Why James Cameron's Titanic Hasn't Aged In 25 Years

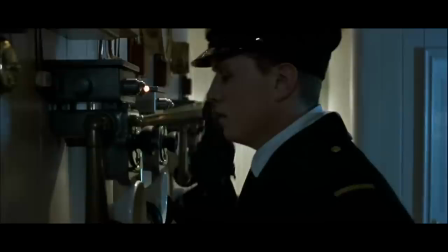Pick up, you bastards! Anyone there?
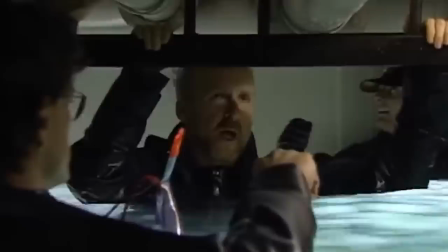Yes, what did you see? Iceberg, right ahead!
Movies are a special medium in how they can tell ordinary stories in an extraordinary way.
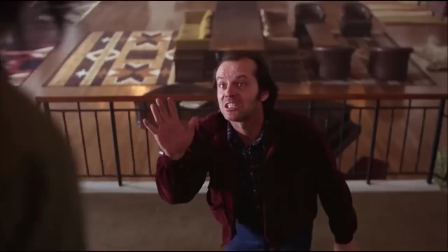From powerhouse performances to scores that impact us on a deeply emotional level, every moving piece is a part of a whole.
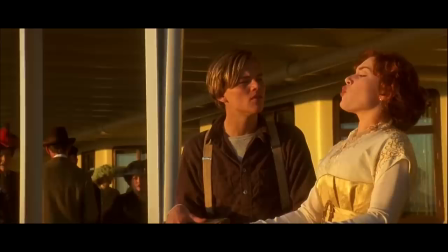For Titanic, filmmaker James Cameron used over an hour of carefully crafted stunt work and set
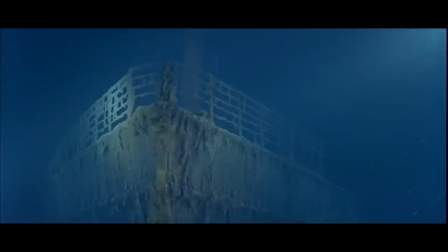design to tell the story of ordinary people in an extraordinary circumstance.
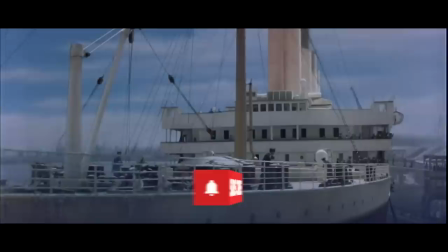Before we get too deep in the water, please take a moment to subscribe to the channel so you can stay up to date on all our latest videos.
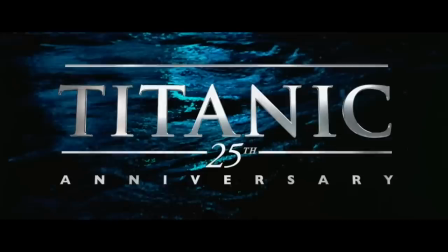Being one of the highest grossing movies of all time on the cusp of its 25th anniversary, Titanic doesn't need a whole lot of context.
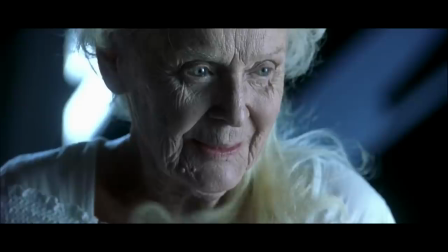Written and directed by James Cameron and released in 1997, Titanic went on to gross over $2.2 billion.
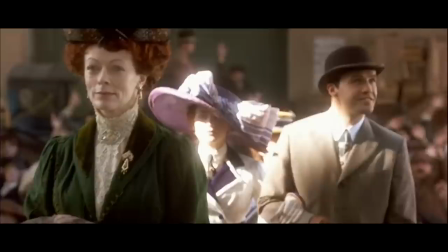The story focused on Rose DeWitt Bucator, played by Kate Winslet,
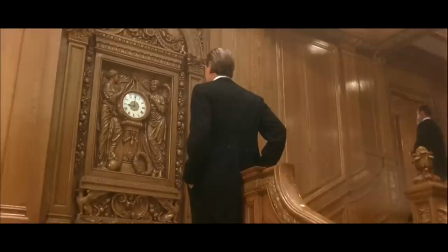a teenager forced into engagement to preserve her family's wealth, who who falls in love with a young lower-class artist named Jack Dawson,
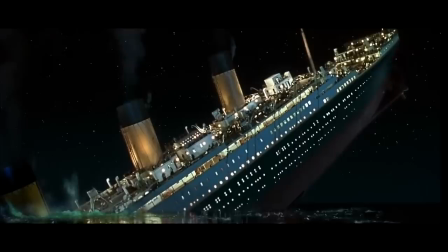played by Leonardo DiCaprio. Even before the film's release, the word Titanic had already become synonymous with abject failure, hubris, and shipwrecks.
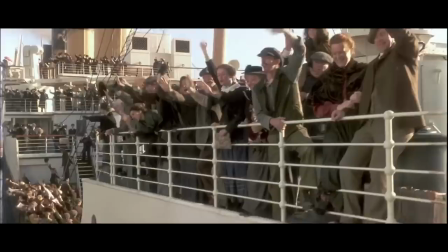We as an audience knew going in how this movie was going to end.
The ship will sink.
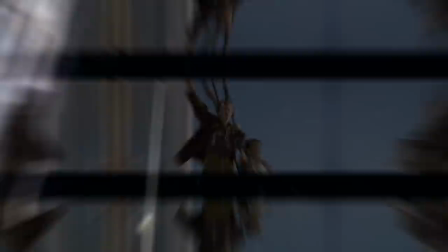But the reason people still flocked in droves was Cameron's penchant for entangling emotions with high-level spectacle.
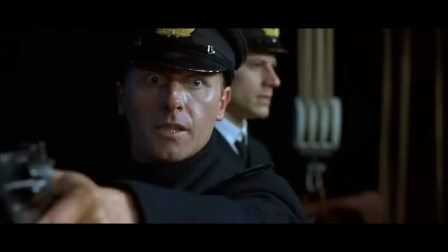In a lot of filmmakers' hands, the sinking of the Titanic, with its frenzied shots, quick asides, and myriad of characters would be disorienting.
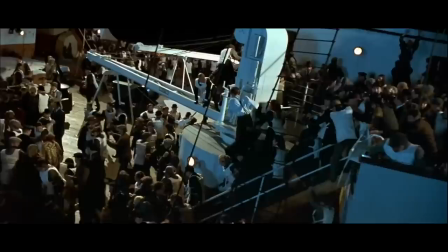But working with stunt coordinator Simon Crane and visual effects supervisor Mark Lassoff,
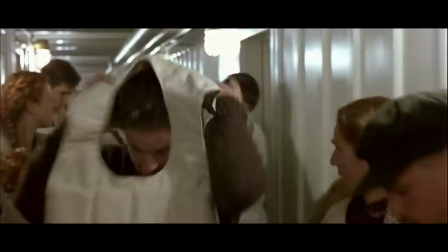they were able to make a movie that not only awed you with its attention to detail, but told quick, concise stories about the ordinary people aboard the ship.
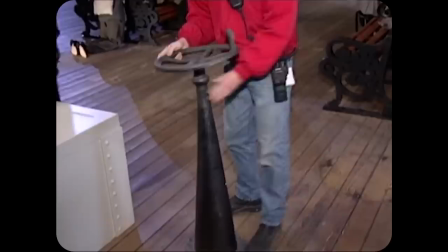In order to do that, Cameron constructed a near-life-size replica of the Titanic,
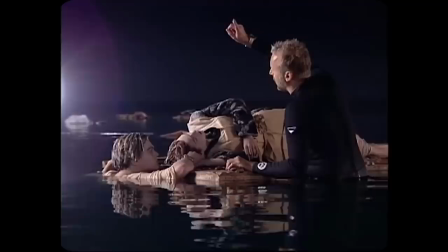much of it made from rubber to protect the performers and a water tank to contain it.
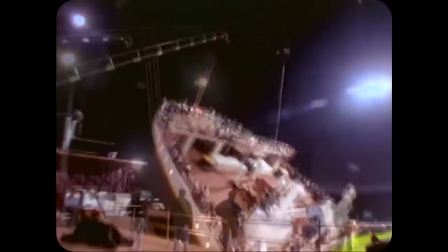The tank alone cost $40 million, and there are countless miniatures, hydraulics to tilt each half of the ship,
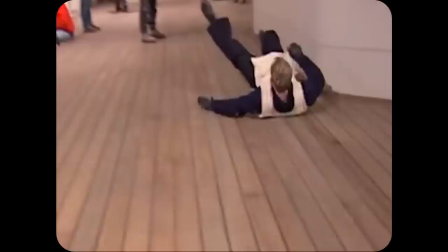extras with rollers attached to their clothing so they could slide more easily, and on and on.
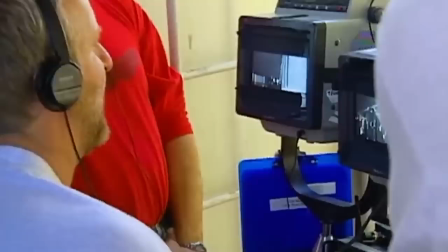While it's impossible to practically recreate a crash of that magnitude,
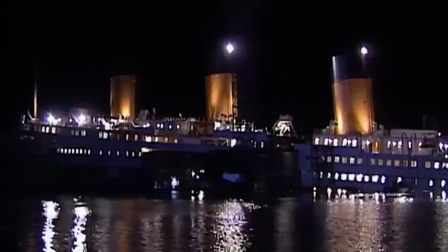Cameron shares a trait with most gifted directors, an ability to get creative with their problem solving.
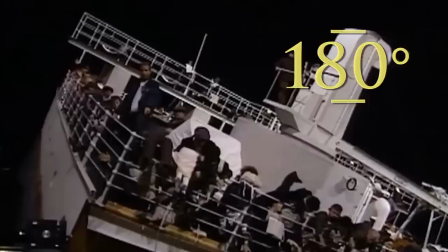When filming the sinking, the bow of the ship was able to tilt six degrees, with the stern able to tilt up to about 180 degrees. Cameron cleverly used Dutch angles, turning the camera on its roll axis,
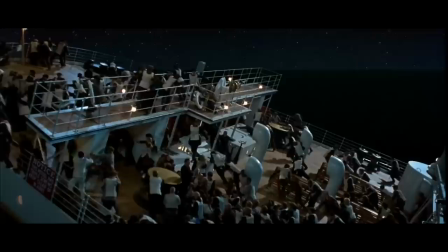then composited in a waterline to give the illusion of sharper angles that gave the feeling of sinking.
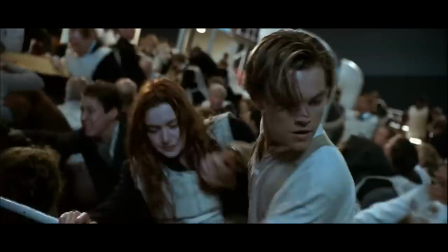All of this helped the performers really sell the feeling of weightlessness on screen.
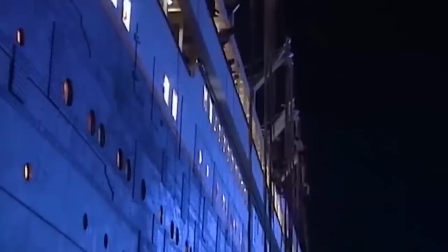As opposed to the famous clip of Batman and Robin scaling the building wall, we immediately fear for the people as they dangle and hold tight for survival.
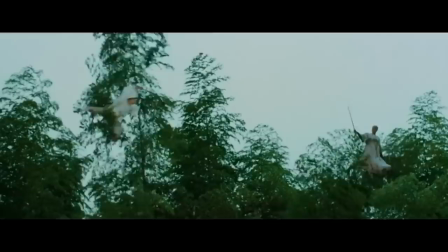It's not impossible to watch behind-the-scenes footage and think of classic Hong Kong wire work.
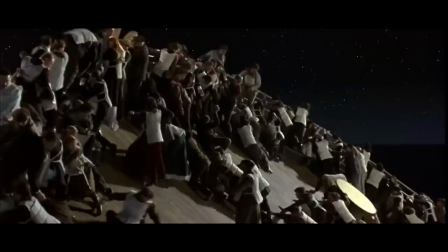But instead of the almost ethereal floating sensations of those films, the stunt team imbues weight and impact.
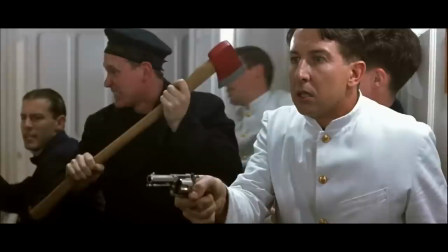As the carnage carries on, we get brief snippets of various passengers and crew dealing with the inevitability laid out before them.
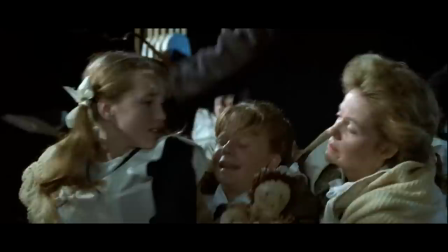It's here we start to get flashes of Cameron's strongest suit, his empathy and adoration of love stories.
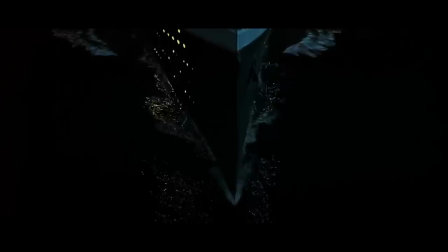Much has already been said about the Titanic being a love story first and the examination of one of nautical history's greatest disasters. second.
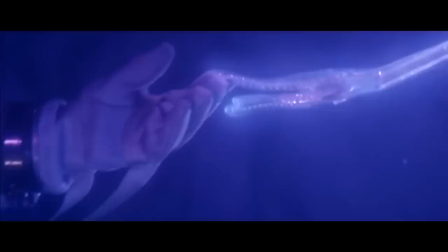Cameron himself stated he pitched the movie as Romeo and Juliet on a shipwreck. Cameron's entire filmography is filled with love stories,
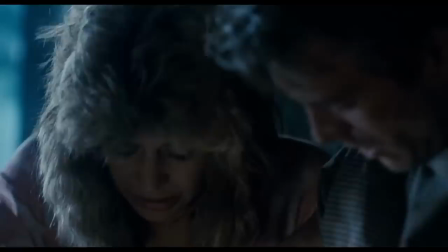from two people fighting desperately to rekindle their marriage in True Lies to the time travel inevitability of true love in Terminator.
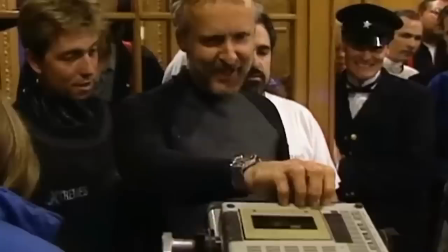There are so many threads in everything he creates that tries desperately to understand the most basic of human emotions.
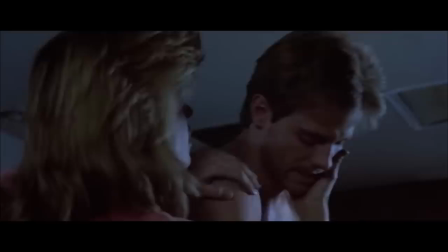That fixation is the perfect complement to his technical ability and curiosity.
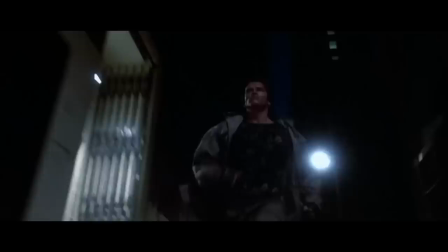In order to make those small moments work, Cameron knows he has to give us something visually appealing.
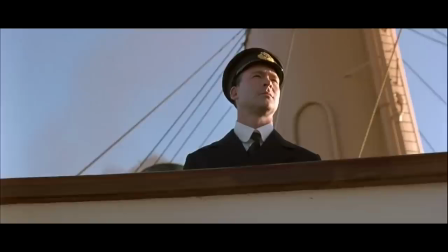Which brings us to Captain Edward John Smith. Played by Bernard Hill and based on his real-life counterpart,
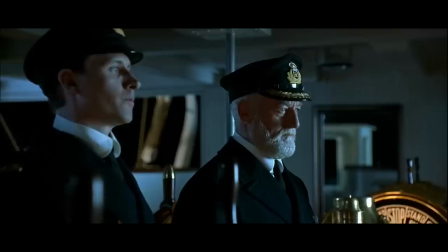Captain Smith was well-liked amongst the upper class and was for all intents and purposes an accomplished seafarer on his literal last voyage.
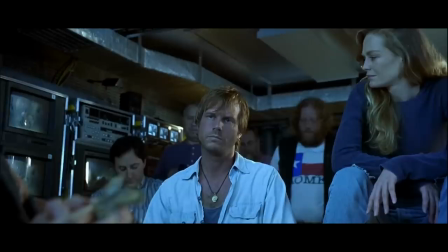Cameron avoids any sort of blame game, most of which had all been debunked after the real-life sinking.